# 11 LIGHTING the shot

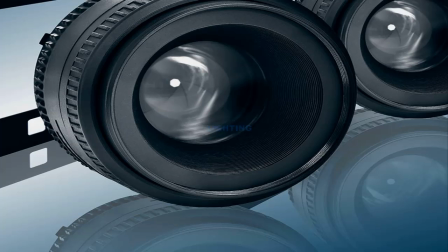Lighting.
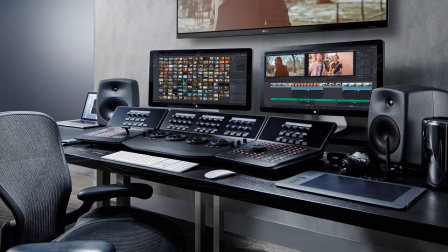In these video presentations, I've briefly touched on the main subjects of video movie making.
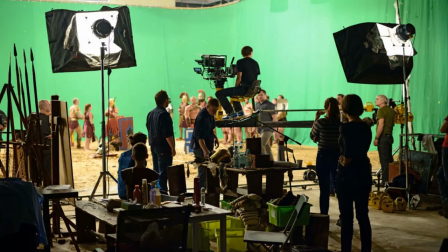One thing is apparent, and that is the differences between making movies in the real world, and movie making in the virtual world of ESO.
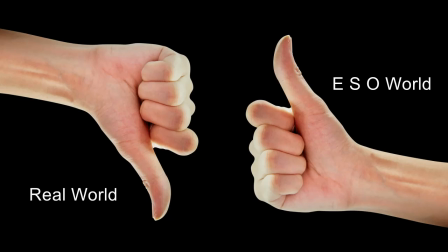Rather than indulge in a blow-for-blow critique of these two worlds, I have concentrated on the things that we can control rather than those that we cannot.
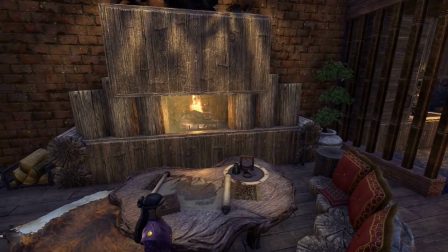So when dealing with the subject of lighting, I will say that although through ESO,
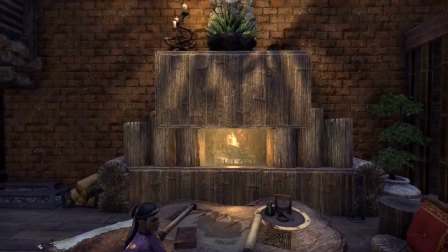our control is limited, it is however more than enough to make our housing showcases come to life.
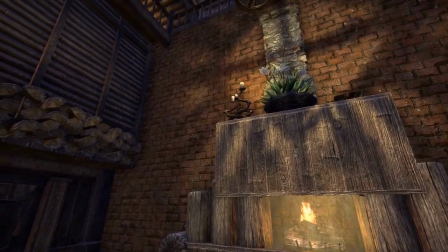The more you become familiar with your movie making software, the greater the possibilities.
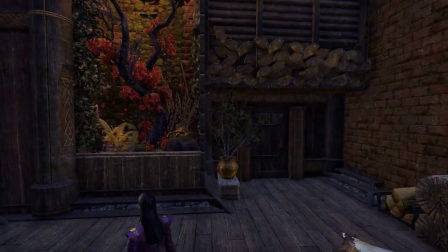Light is important.
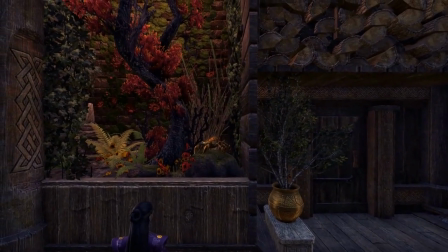In the real world, there is light direction, light quality, light intensity, contrast ratios, and high and low key lighting.
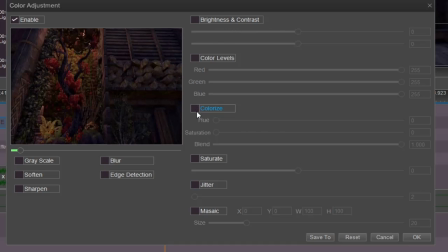In the digital world of ESO, you also have many different types of lighting that you can adjust and experiment with. We can achieve exciting results with our software as well. The main thing to remember is that you must light your point of interest first.
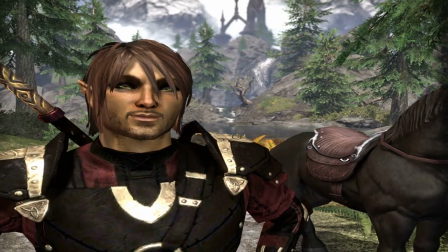Now I have talked about the insertion of actors to give your scene that human touch, but the real star of the show will always be the home.
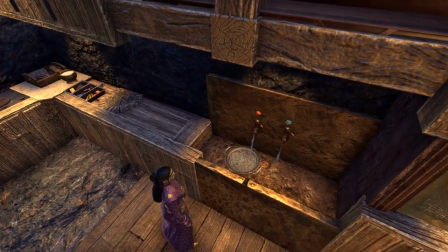Therefore, lighting the home's features always gets priority over the background and other surroundings.
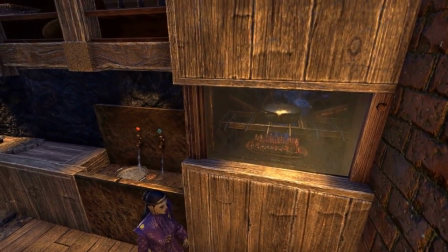Light changes the impact of your movie. When you mix the effect of lighting with sound effects, the improvement can be dramatic.
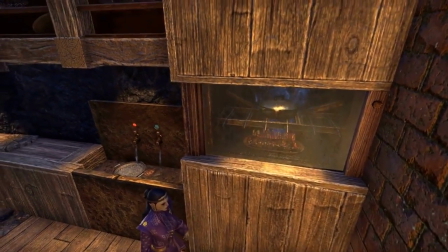We measure our lighting effects in two ways. The first is the intensity of the light and the second is color.
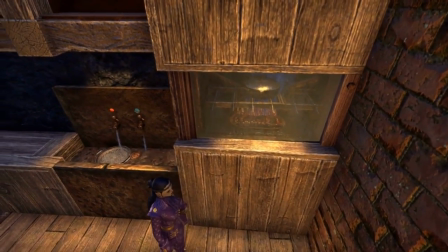Both are highly influential on the mood set by a scene. The brighter and more lit a scene, the more detail the viewer can see.
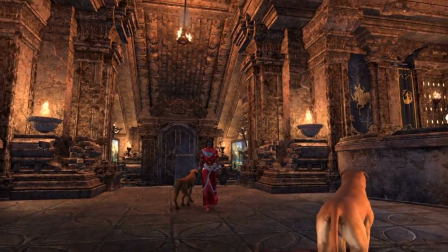This usually equates to feelings of happiness, interest and high energy.
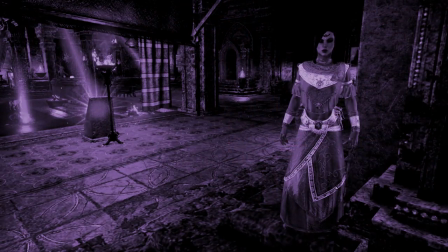A dark scene usually equates to feelings of foreboding, depression or mystery.
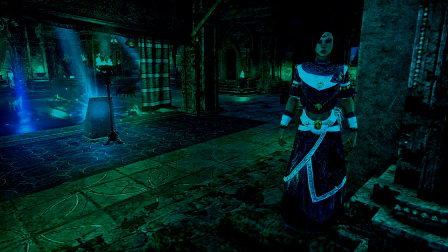However, these are merely guidelines and not strict rules, and light can be used to change many things in a scene.
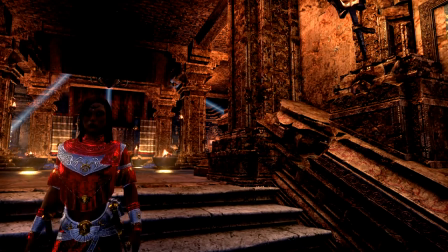The main thing to avoid is strong backlighting, as this can cause your subject in the foreground to become a silhouette.
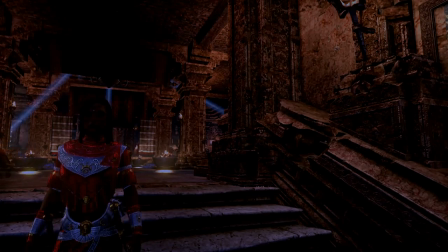Mind you, if this is what you are wanting to achieve, then use it. Experimentation can bring you interesting results.
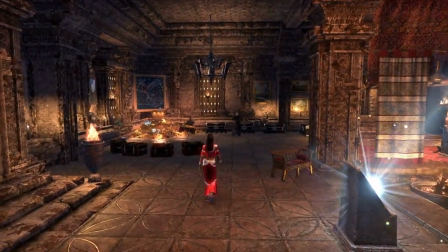The same could be said for color. A lot of ESO housing items generate their own light, and this should be used to its maximum effect.
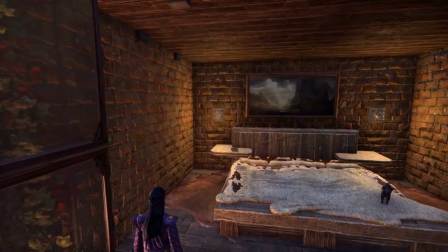These lights can, and should be moved about in the background to light a scene just as they do in the real world.
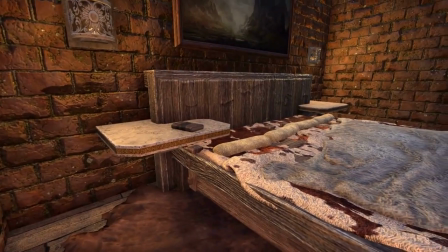Just as we plan our shots and movement through the house, so we should plan our lighting.
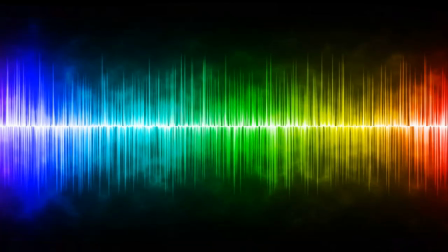At the black, grey-blue end of the spectrum, we have suggestions of an ill omen or dominating power, and on the white, yellow, red end, we have joy and flighty high energy. As a housing decorator, we can use these subtleties to our advantage.
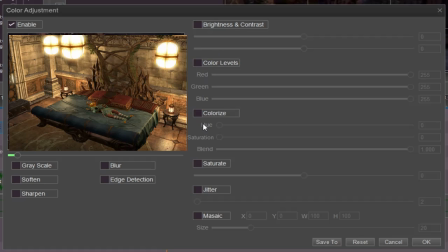With our YouTube editor, we can manipulate this light to suit our needs, even after the shot has been taken. It is particularly useful when trying to achieve continuity between different scene color and intensity of light.
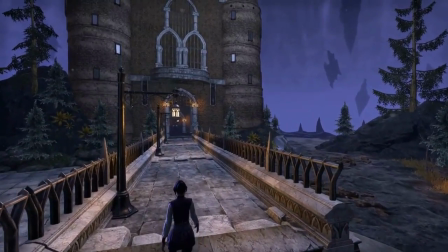As a side note, one handy little tip is the insertion of lighting flashes on cue.
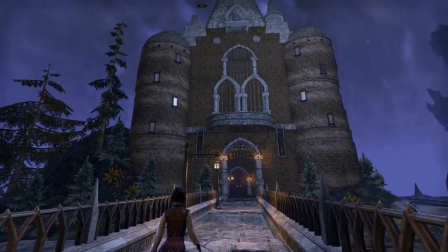Whilst ESO supplies us with a wide range of weather patterns, it is difficult to get rain and thunder to appear on cue.
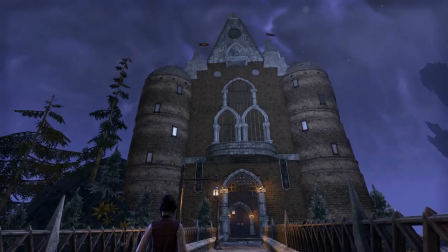The way we overcome this is with the insertion of a white screen in rapid succession.
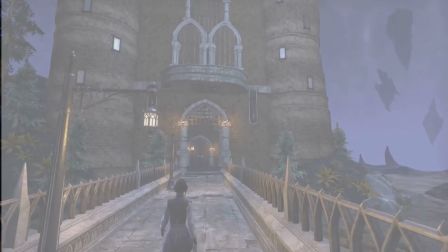YouTube Movie Maker can make the white screen transparent so the intensity and length of your light bursts can be controlled.
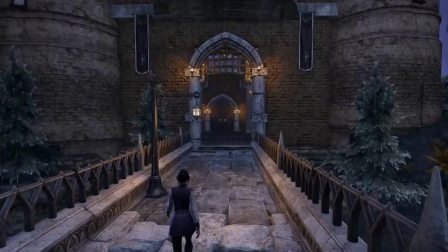The closer the lightning, the shorter the time distance between the flashes and the rolling thunder.
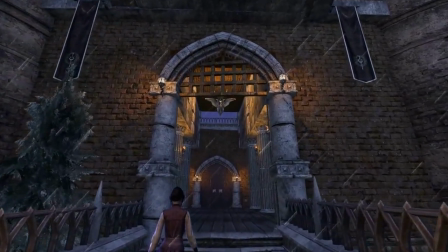As for the rain, well, that is achieved by suggestion rather than actually seeing it.
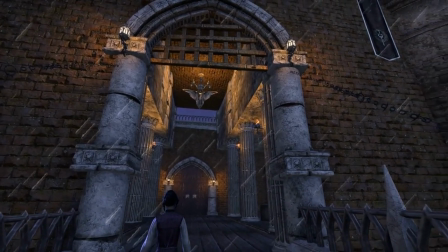The suggestion comes from inserting the sound effect of rain.
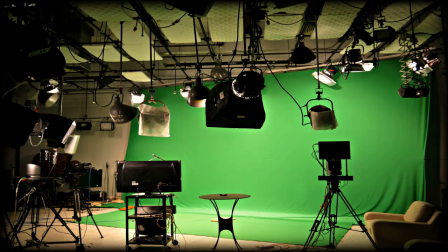In the real world, lighting a set involves miles of cable, light stands, banks of lights, filters and all sorts of backlights, side lights, all aimed at achieving the perfect shot.
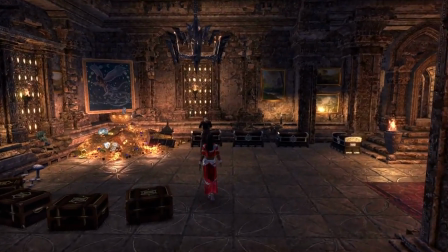We too should not stand on being tidy behind the camera.